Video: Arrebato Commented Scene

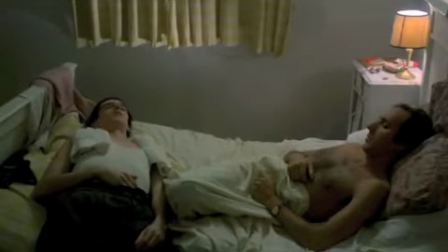(4:27)
As they lie in bed together, Pedro folded over Jose, there's a strong sense of homoeroticism emanating from the screen. I would argue that this homoerotic relationship is yet another allegory for an inability to move beyond the past.
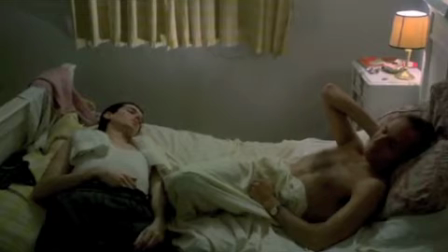(4:41)
Ford considered homosexuality to be a form of arrested development,
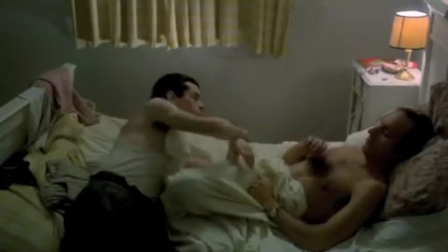(4:45)
and here a homoerotic relationship between two drugged-out filmmakers symbolizes the arrested development of the nation-state of Spain.
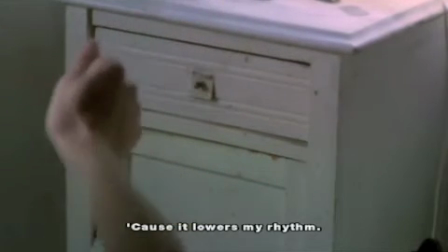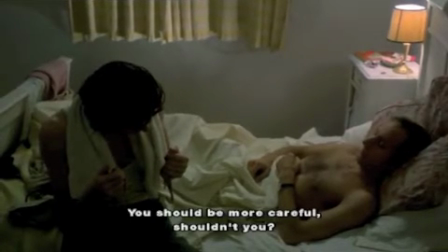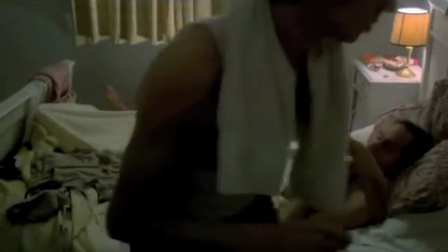They walk down a darkened hallway together, a seemingly endless birth canal for a new nation-state that they can't quite reach,
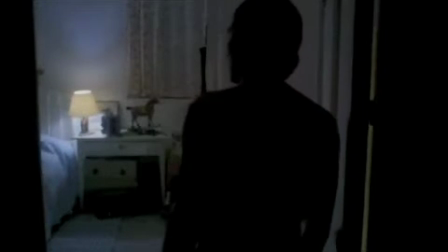(5:55)
and eventually they wind up in Pedro's room, diving into a compendium of personal history,
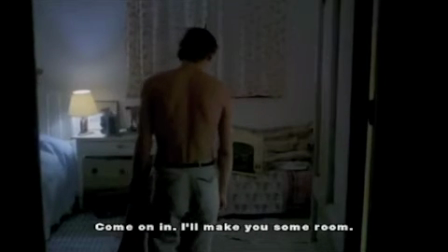(6:04)
here allegorical for national history.
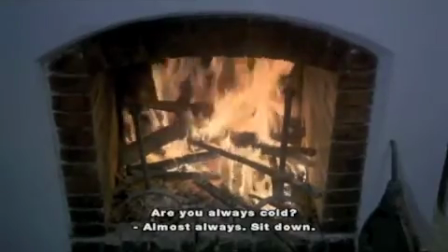(6:08)
Pedro's room is fully engaged in a process of historical reconstruction.
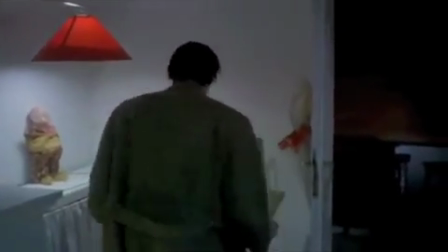(6:14)
This perpetually burning fire symbolizes his constant attention to the past.
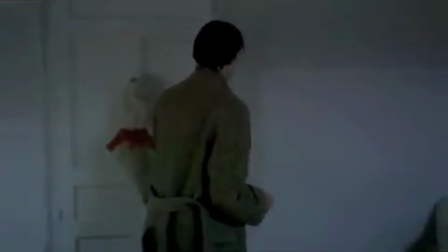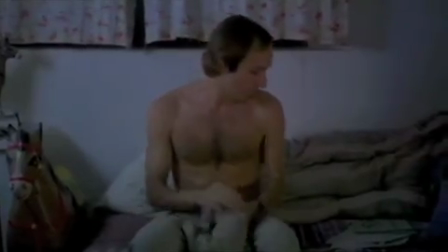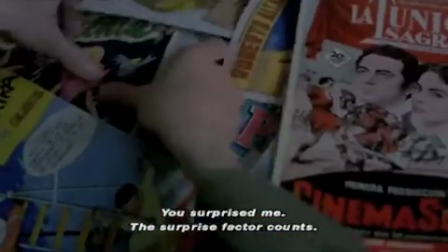(6:32)
As Pedro opens his chest of comic cards, this obsession with childhood becomes even more obvious.
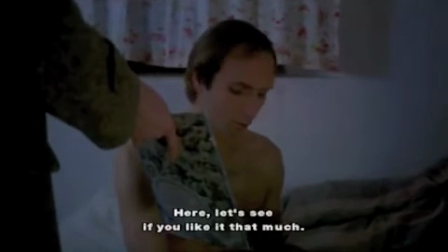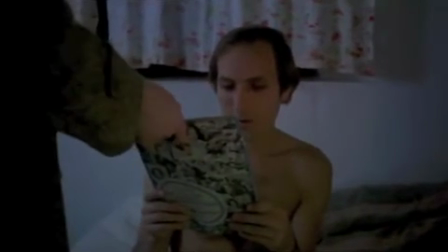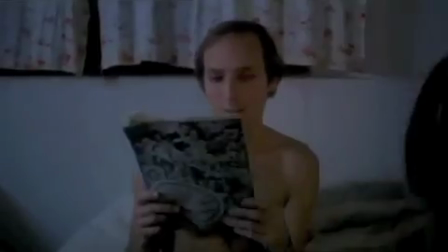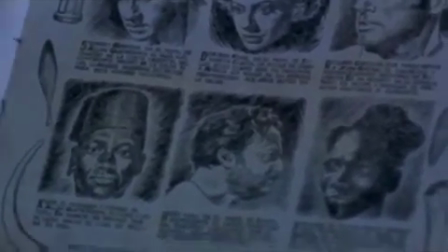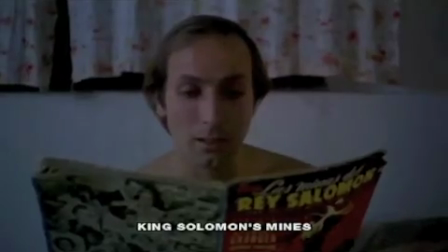(7:01)
After reading his favorite, King Solomon's Mines, he looks up to Pedro, who points a doll at him with blinking lights and then winks.
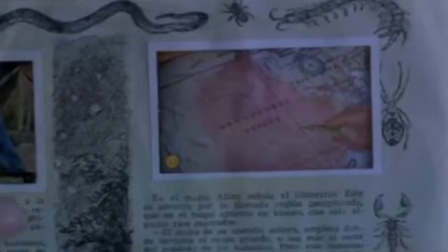(7:10)
This wink is playful, but calls attention to the homoeroticism between the two of them, and also indicates something deeper about history.
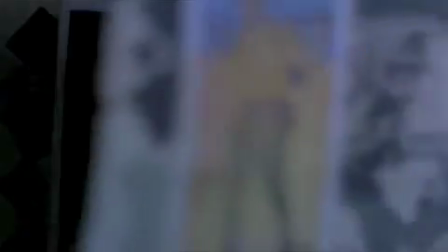(7:17)
In this small gesture, Pedro suggests that he holds the key to progression and innovation,
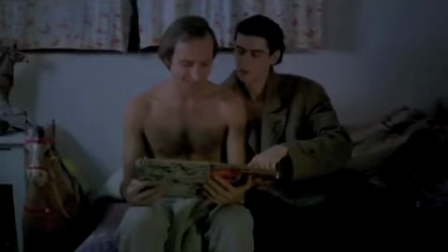(7:22)
and that key lies in the relics of childhood such as a doll, or these historical cards.
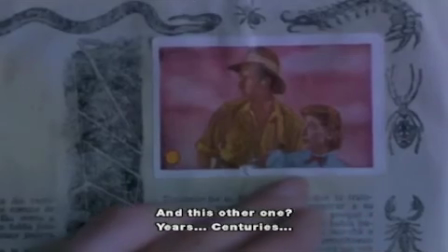(7:30)
As they've perused these historical cards together, the camera zooms closer in on the images, each of them suspended in print and thus in history.
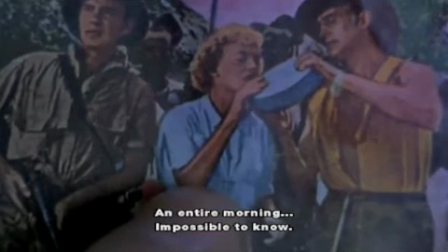(7:38)
So by pausing real life in cinema and becoming enraptured,
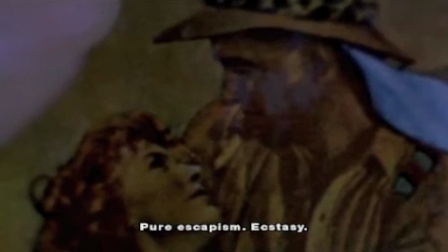(7:42)
one can interpret a dynamism within this apparent historical static, and it's here where Pedro articulates the thesis statement for the film.
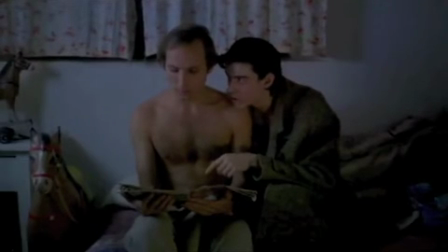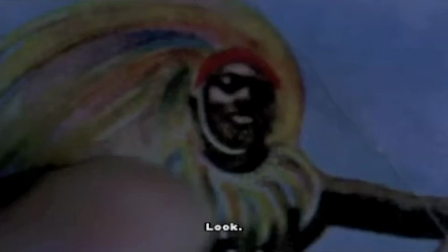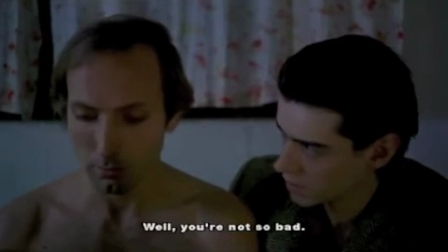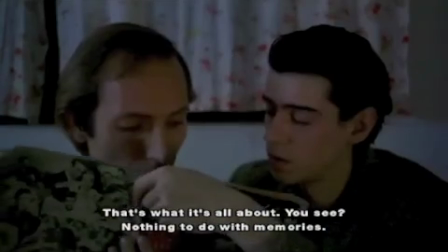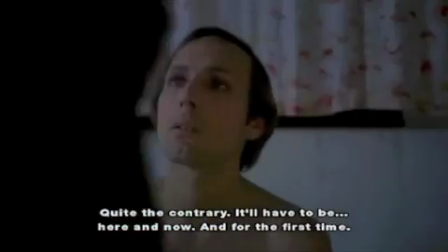(8:11)
as pedro says it has nothing to do with memories and this is to say that the historical past is not past at all but is like every history
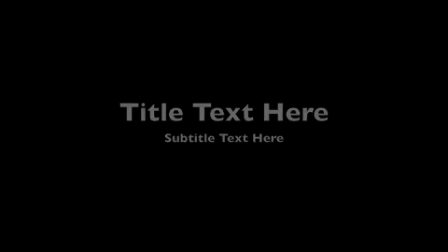(8:18)
a story continually being rewritten history is not made up of memories but made up of interpretations and retellings which exist in the present